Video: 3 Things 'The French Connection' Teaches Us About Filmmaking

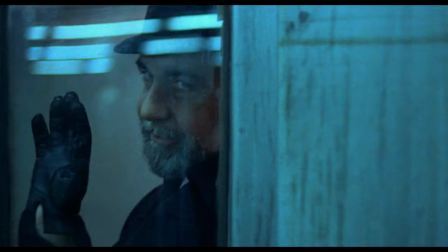Smack dab in the middle of the Hollywood Renaissance,
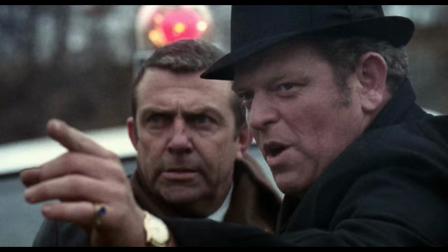William Friedkin's 1971 police thriller titled The French Connection captures the gritty reality of a true crime story like few films can.
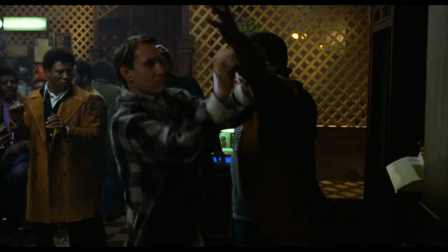Over the years, detective films have certainly not been in short supply.
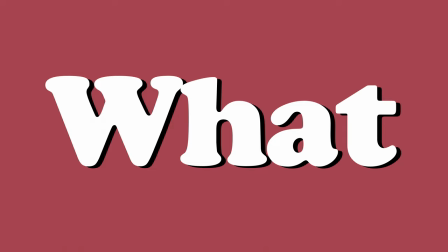Today, we take an in-depth look at what The French Connection teaches us about filmmaking, to see if we can figure out why it always seems to tower above the rest.
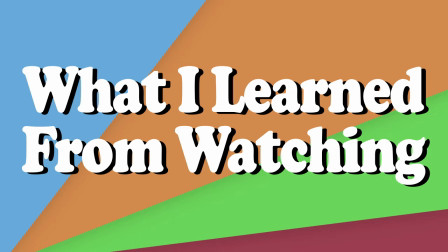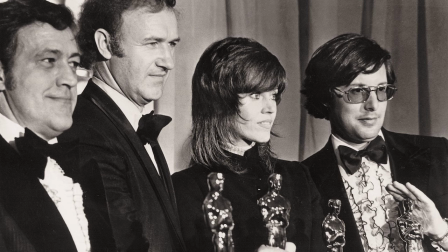The French Connection was adapted from a non-fiction novel that recounts a real narcotics case that took place between 1960 and 1962 in New York City.
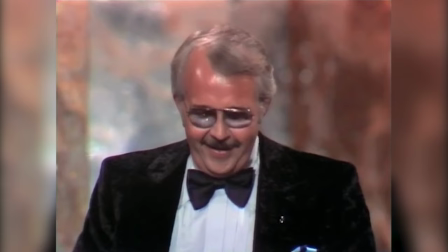The film was released on October 9, 1971 to great acclaim, and ended up winning Best Adapted Screenplay, Best Film Editing,
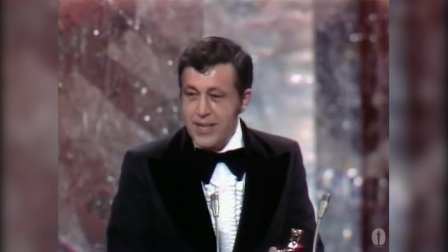Best Actor, Best Director, and was the first R-rated movie to win Best Picture at the Academy Awards.
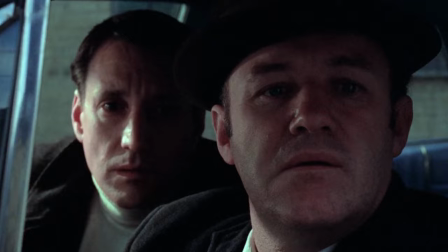The story follows detectives Jimmy Popeye Doyle and buddy Cloudy Russo as they try to find a large heroin supply being snuck into New York City from France.
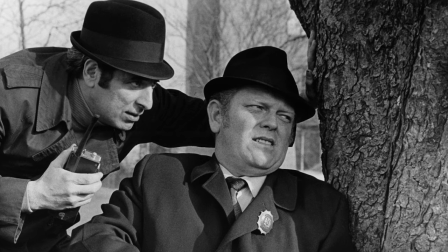The characters Popeye and Cloudy are played by Gene Hackman and Roy Scheider respectively, and they are based on real detectives Eddie Egan and Sonny Grosso, who actually have small roles in the film.
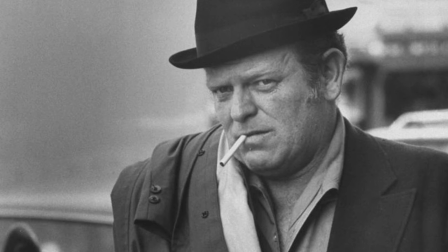Grosso plays Klein, and Egan, with a speaking part, plays Lieutenant Simonson. After leaving the police force, both Grosso and Egan went on to have careers in the entertainment industry.
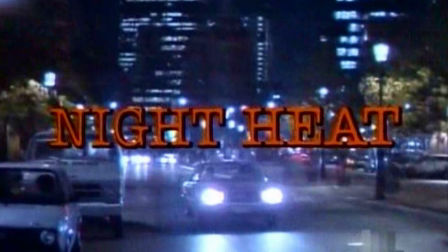Grosso became a technical advisor and film and television producer for everything from Night Heat to even Pee-wee's Playhouse.
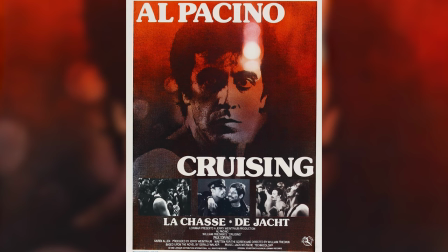He also continued to act in small roles, including a police officer in The Godfather and Detective Blasio in Friedkin's 1980 film Cruising.
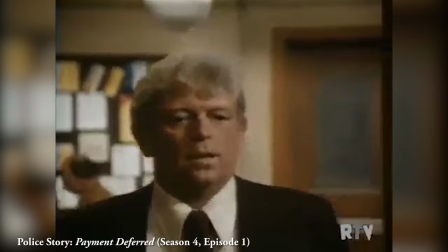Eddie Egan became a sort of celebrity because of his fearless, brazen attitude and his extremely large amount of arrests,
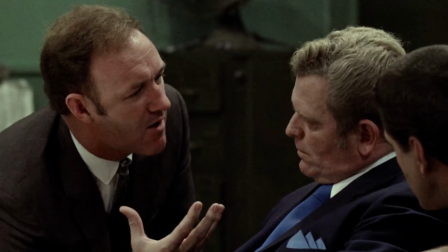and he acted in several movies and TV shows during the 70s and 80s.
The French Connection meant there were street connections,
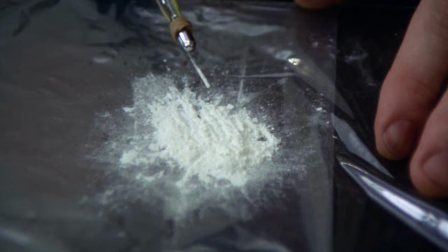there were Spanish connections, there were black connections, there were Italian connections.
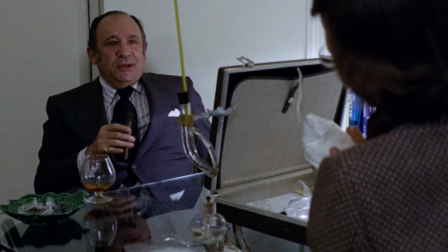The ultimate connection in the drug world was the French Connection.
So what can we learn?
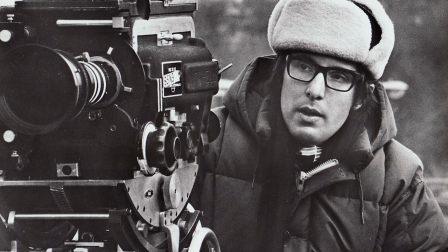First, character introduction. The characters in The French Connection are introduced in a very exciting, eloquent, and economic way.
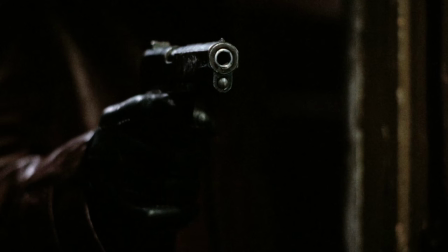William Friedkin was quoted saying, "I have a theory about thrillers.
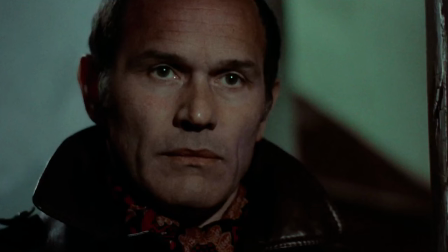If you open with a murder in the first 2 minutes, the audience will hang around for 15 minutes of exposition without getting bored," which is utilized here.
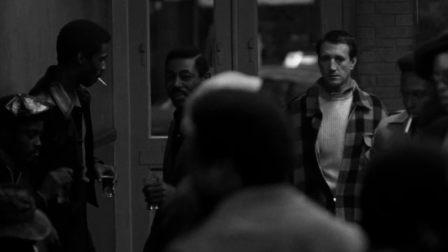But our heroes are also introduced in an exciting way. The first time we see Popeye and Cloudy, they are about to make a bust.
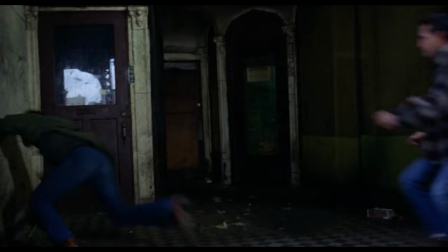We don't see their home life, getting ready for work, or hanging out at the police station. We are immediately thrust into the action.
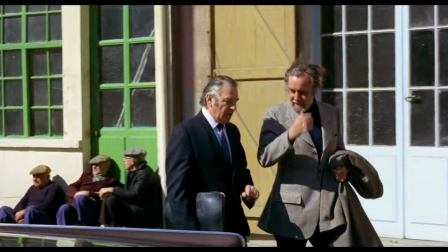They are cops. The film is about busting drug dealers, so why not introduce them busting a drug dealer?
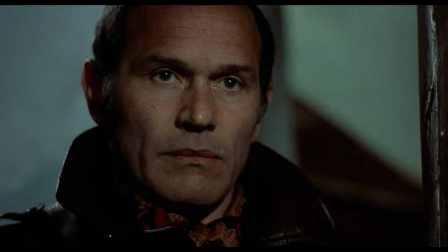This goes for the introduction of all of the main characters.
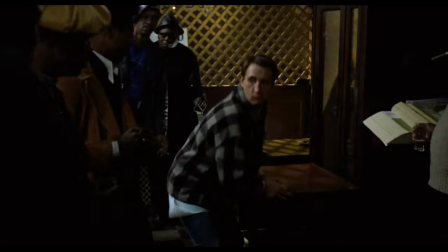The classy French antagonist classes it up, the killer kills, and the cops bust.
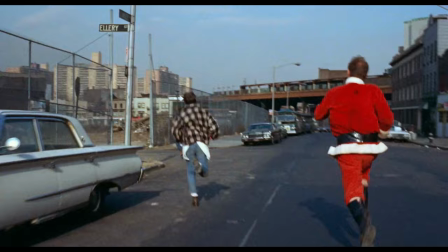Action movies and thrillers often start out with an action set piece of some sort, with little weighing on the plot. But what The French Connection does is offer up just a short foot chase for action.
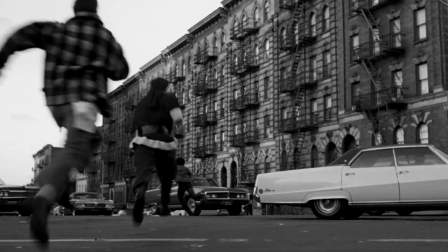This is brilliantly done because it isn't meant to be sheer spectacle. What it does is it gives us a chance to see how well Popeye and Cloudy work together,
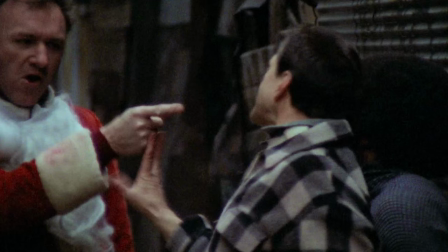and sets up the interesting details of the job as well as the little quirks they both have.
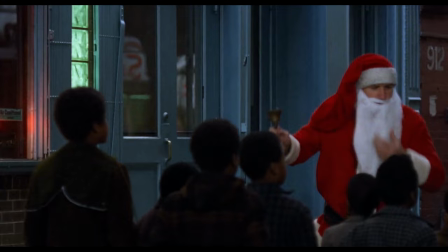Every single choice that is made in this opening sequence sets up the characters, including everything from dialogue to wardrobe and setting.
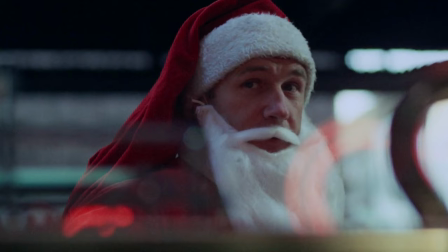The first time we see Popeye, he is dressed as Santa Claus.
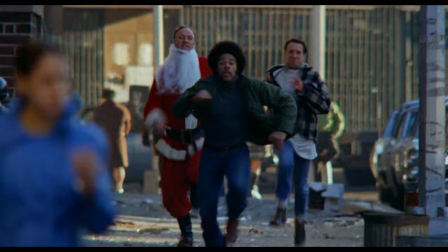It shows us that he's a little out there, but it also shows us that he's willing to do whatever it takes to get his man, including running around dressed as Santa.
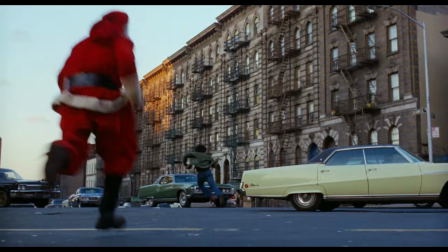And the image of Popeye chasing a drug dealer down the street in the Santa outfit is a memorable way of doing that.
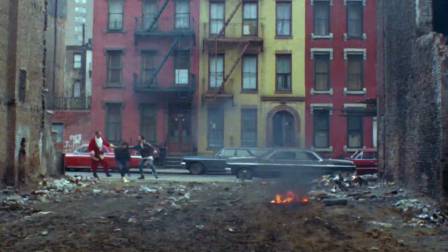You won't see any other officer in the film doing anything similar.
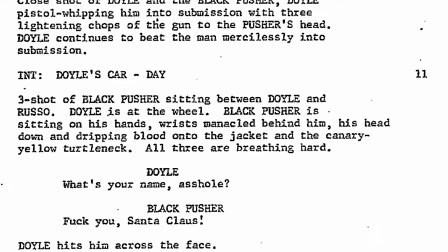What follows is a short interrogation scene in an empty lot, which was actually the location of the real Sonny Grosso's childhood home.
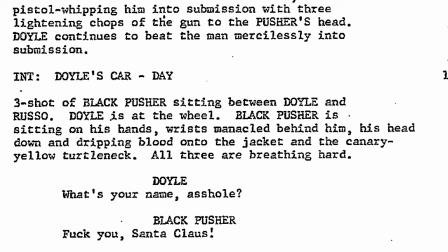In the screenplay, this scene takes place inside Popeye's car, which was changed to a much more intriguing location that is in keeping with the gritty presentation of New York City.
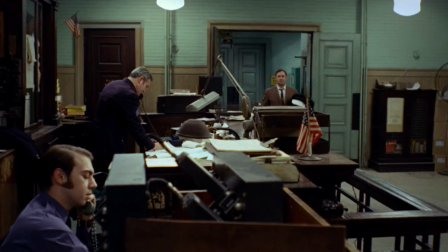It almost conjures up images of bombed out buildings in Europe during World War II. This scene could just as easily taken place down at the precinct in an interrogation room,
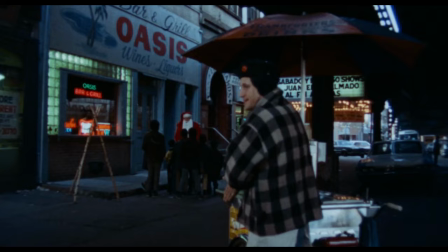but instead it's on the street, which shows us that Popeye and Cloudy are more comfortable out on the streets of the city.
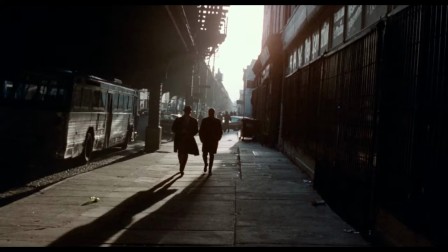They aren't eager to get back to the safety of the precinct. They are unafraid of the jungle that is New York City.
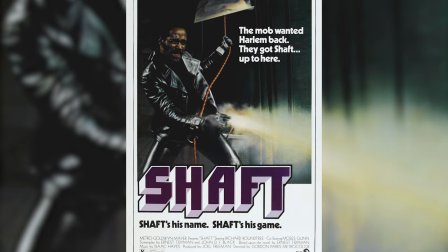And we'll see how this mentality affects their decisions throughout the rest of the film. The production hired the writer of Shaft, who adapted the screenplay for a small amount of money.
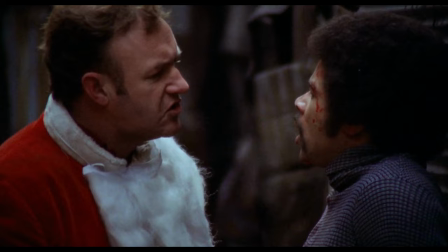The script also contained fairly different dialogue in this scene, except of course, for the Poughkeepsie exchange.